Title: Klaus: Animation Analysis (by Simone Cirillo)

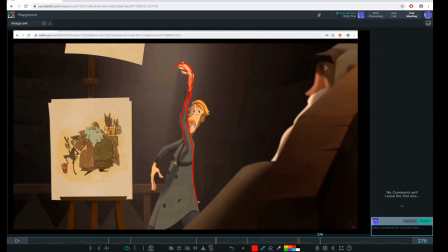502s
So guys, there is really a lot. It is only one sequence I'm taking a look today, guys, and there is really a lot to do. Okay, and this is definitely, I think, worth it,
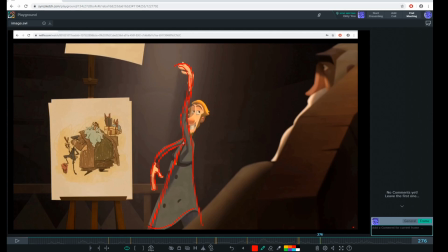516s
like to watch like a movie like this, like frame by frame, and study. Okay, I really love this kind of line of action. And again, you see, even there is a big gesture in the arms. Okay, you see that there is always space on the head, on the face.
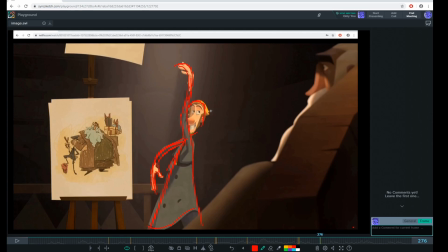535s
You rarely will see a pose with the hand or the elbow in front of the face, so the face of the character doesn't read really well.
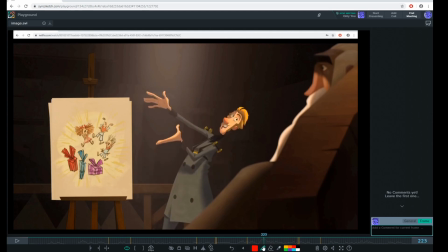543s
So it's really nicely done, I would say. Okay, so now that overall
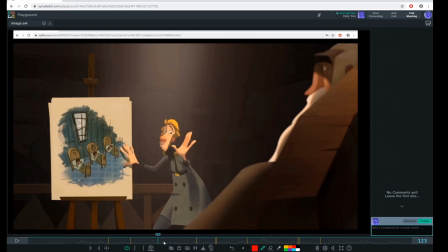552s
I give you like a general idea about the pose of the character and why I think those are so appealing, I wanna go into deep a bit more into some certain section. Okay, and discuss about how some of the breakdowns are done, and why, even if the animation is so fast,
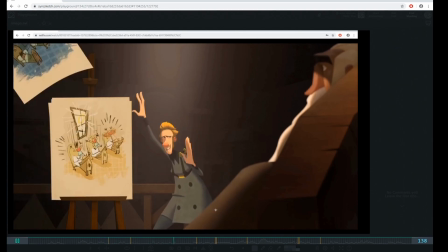572s
okay, it still looks very appealing, fluid at the same time, and reads so well.
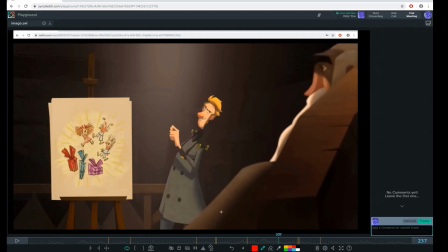578s
Okay, because that's one of the things that I think about it. It's a lot of animators struggle when they do these things. They want to do a lot of acting. It's really fast. The poses are changing very quickly, but nothing reads really well. So now I'm gonna go more into details and explain you why it's looking so good.
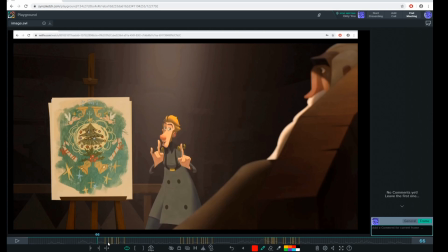597s
Okay guys, so I found out 3 sections that I think are really interesting to study. I'm gonna start with the first one here. Let's take a look. Okay, one more time. As you can see, it's a very small gesture, but really well done.
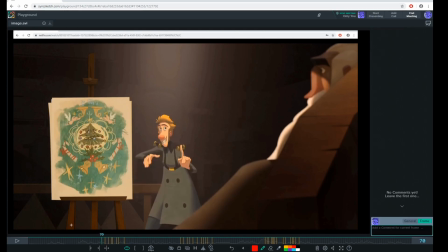613s
Okay, I think there is a lot going on, so it's very interesting to study. Let's start with the main poses, okay? And let's start from this one, and let's see how they ease in, okay, happen at the beginning, so there is not much going on between the first 2 poses.
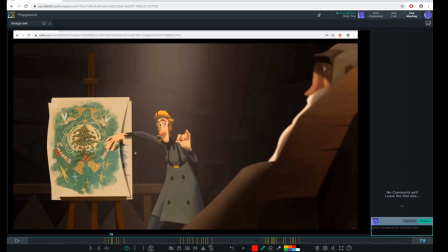630s
And look at here how, when it started to push, how the hip is moving in this direction, okay? Is moving first when the head is kind of remaining here and the hand is pushing this direction, actually in the opposite.
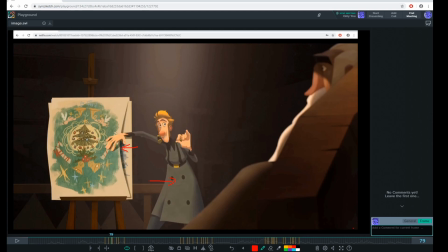645s
Okay, so you see already you have contrast, hip going to the left side and the hand, the arms pushing to the left side.
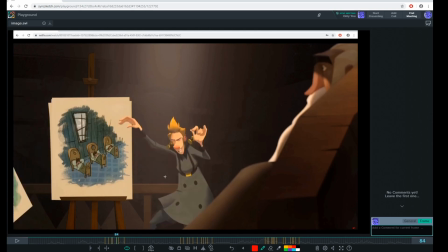654s
Again, here we have the extreme. Okay, same things basically.
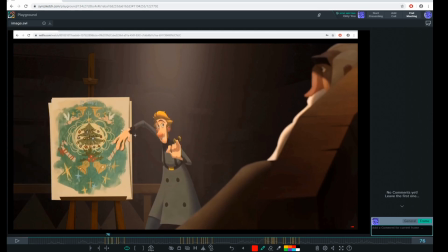658s
Okay, so basically this is the ease, a little bit of ease in, and then it kind of snap into these extreme poses.
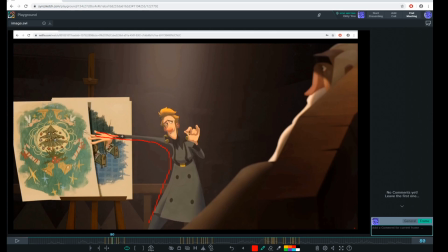665s
Again, look the energy, look all the energy. Okay, that's something really important. And now here it started to go down. Okay, it start to compress here.
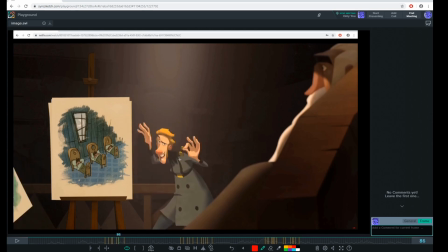And it's very interesting here as it goes down. As you can see, the chest and the hip are going down.
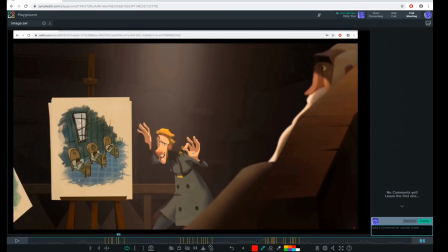691s
Okay, you can see the overlap in the drag here. Okay, and then in the next pose you can see the hip is not going as much anymore. Okay, but the head and the chest are continuing to compress.
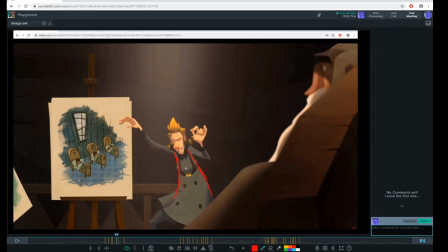707s
Okay, so that's one of the things that's happening. Okay, so the hip is not moving as much anymore. Now it's the upper chest that is moving. So those are one of the things that make it really interesting. When you see the part of the body, even just in the spine, they're not moving together anymore.
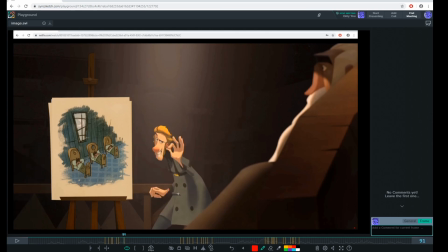723s
And you see here, even here, the body is not moving much anymore. Is the hand at this point? Oh, sorry, it's the hand at this point that is kind of moving. Okay, and then holding this position. Okay, so that's very interesting.
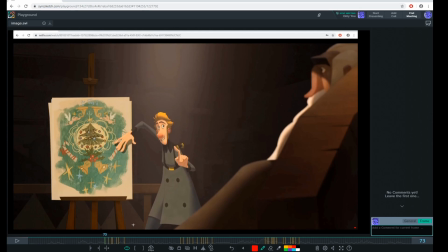740s
And of course, another important thing is if we go, frame by frame, if you can study the arc, try to focus, guys, for example, here on the bell.
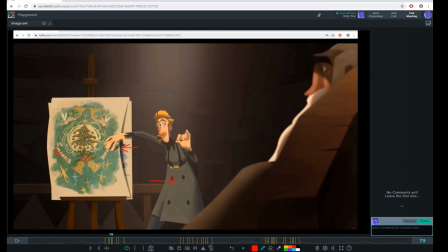750s
Okay, let's focus here on this one. See how it's going this direction up, then it continue in this direction here.
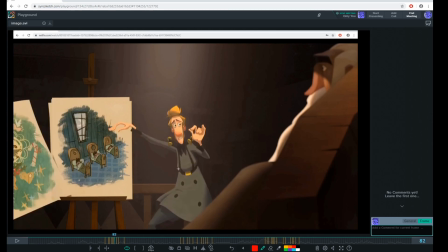759s
Now it started to go down. Okay, see how it's pushing down,
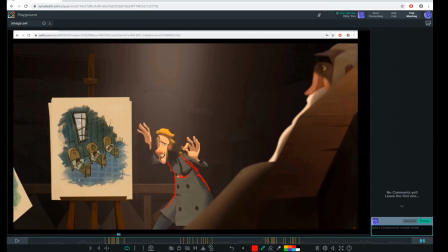766s
holding here for a little bit, coming down here, and then boom, coming in this direction and settling down here.
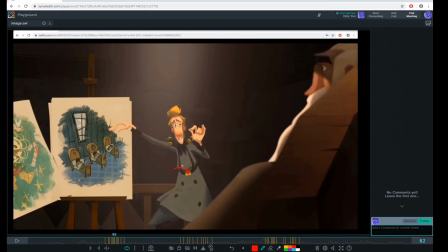775s
Notice even the rotation of the upper chest.
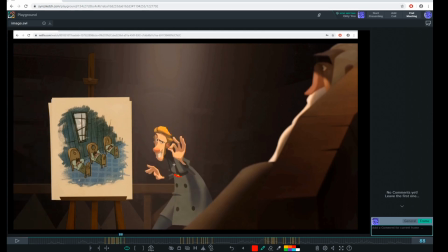779s
See how kind of flat here it is, the chest, and then here it's pointing in this direction. Okay, and same thing goes for the head. Okay, if you take a look at the neck and the head.
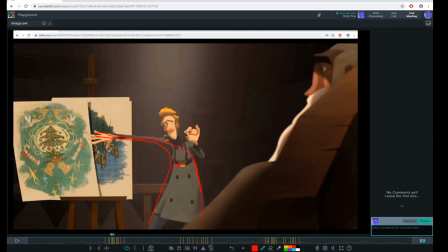794s
Okay, look how the head is in this direction, or it's moving here. Okay, started to slow down, started to go down here.
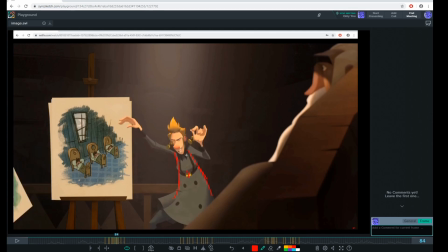804s
Okay, and boom, it's going down again. It's going this direction. Okay, and then here in circle. Okay, it's done perfectly, guys.
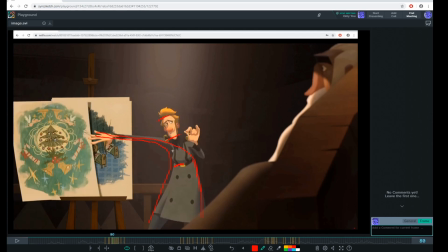816s
It's done really well done. That's how you can get away with really fast action.
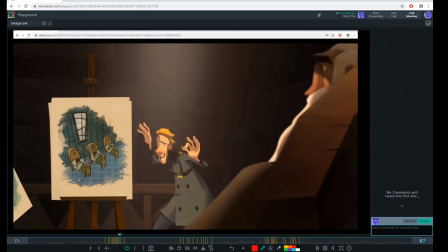822s
Okay, because you follow the arc. Okay, you don't just go randomly in one pose to another with a random breakdown, and then you let the computer do the in between.
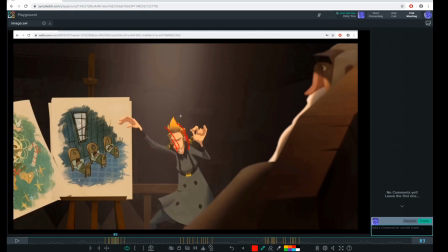833s
And of course it also helps to read better the follow through of the air as well.
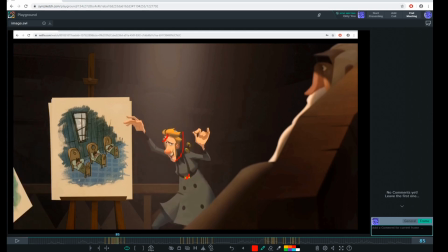840s
Okay,
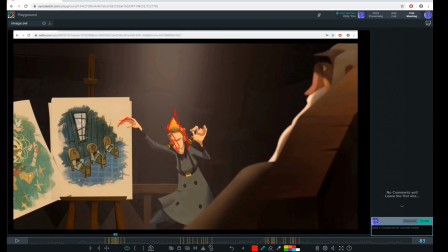844s
and as well you see like how the arms stays behind.
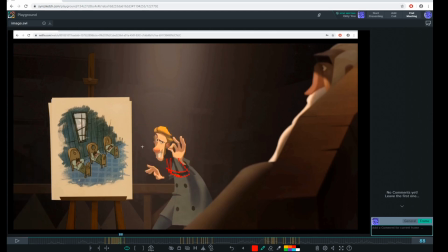850s
Okay, it's coming down, is coming much later until it pops into this pose here at the end. Okay, and same for the other one. Okay, look how this hand goes into this pose.
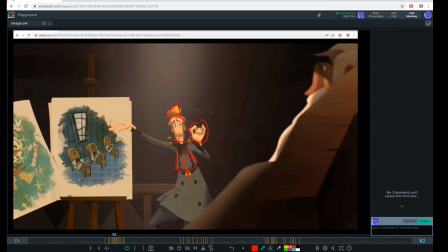868s
Okay, you stay here for a while. Look, almost frozen here when the rest of the body is moving. See how this gesture reads clearly,
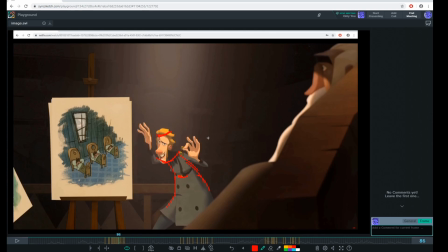877s
because it basically the hand stay in this position for like 6 frames and then goes into another arc into this pose. Okay, and you see there is a little extra movement at the end with the finger. Another thing that is done really well, if you notice,
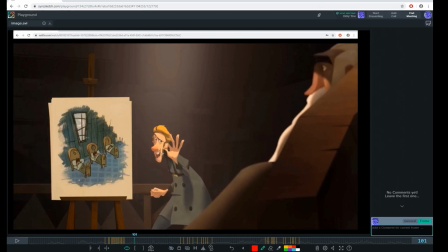896s
the lip sync in this sequence, it's happened at the end, after the big gesture. Okay, one of the mistakes that you can see quite often, I did as well for many years when I was doing acting, okay,
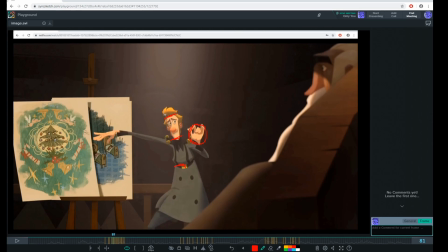909s
is that you tend to do the lip sync because you hit this big gesture with a dialogue, and this is a big mistake, because if you're trying to put a lip sync in a big section like this, when the body is moving all over the place, you won't read anything.
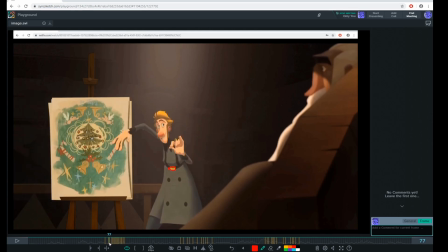925s
You won't read absolutely anything.
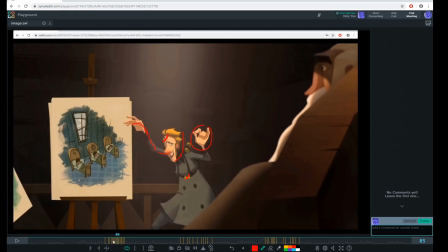927s
So any kind of face expression or lip sync you will do in this sequence will be completely wasted, because um,
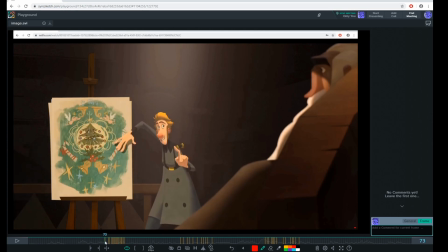935s
you're not gonna read it. So what happened is that the big action happened first, okay? Then the character slow down into this pose, and then you have the lip sync. Because now you see, because the pose is staged perfectly, now your eyes can read what's going on in the dialogue, okay?
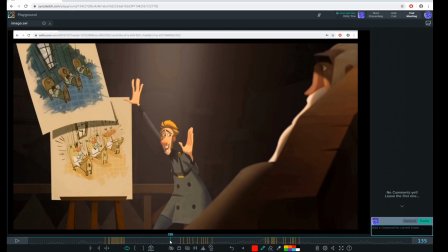955s
So that's really, really important, I would say. Let's go to the other section.
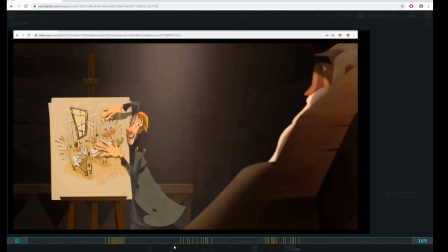960s
Let's take a look at the next one. Okay, this is another great one. Okay, let's take a look again.
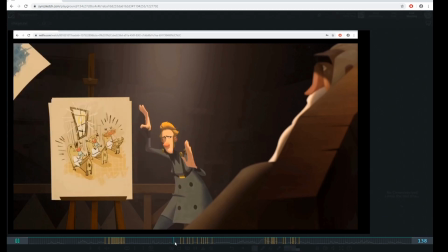966s
The anticipation and this big swing. Okay.
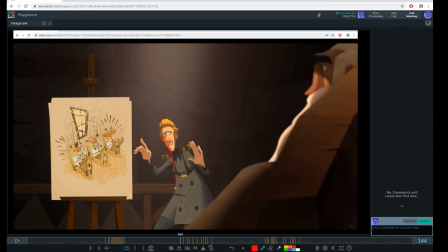972s
Again, we're starting from this very nice pose. Okay. So again, let's take a look at the easy in that you have here at the very beginning. And again, how the body is kind of compressing here. Okay.
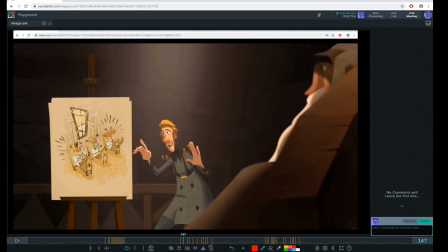990s
You'll, you'll notice during the compression how the finger gets dragged behind.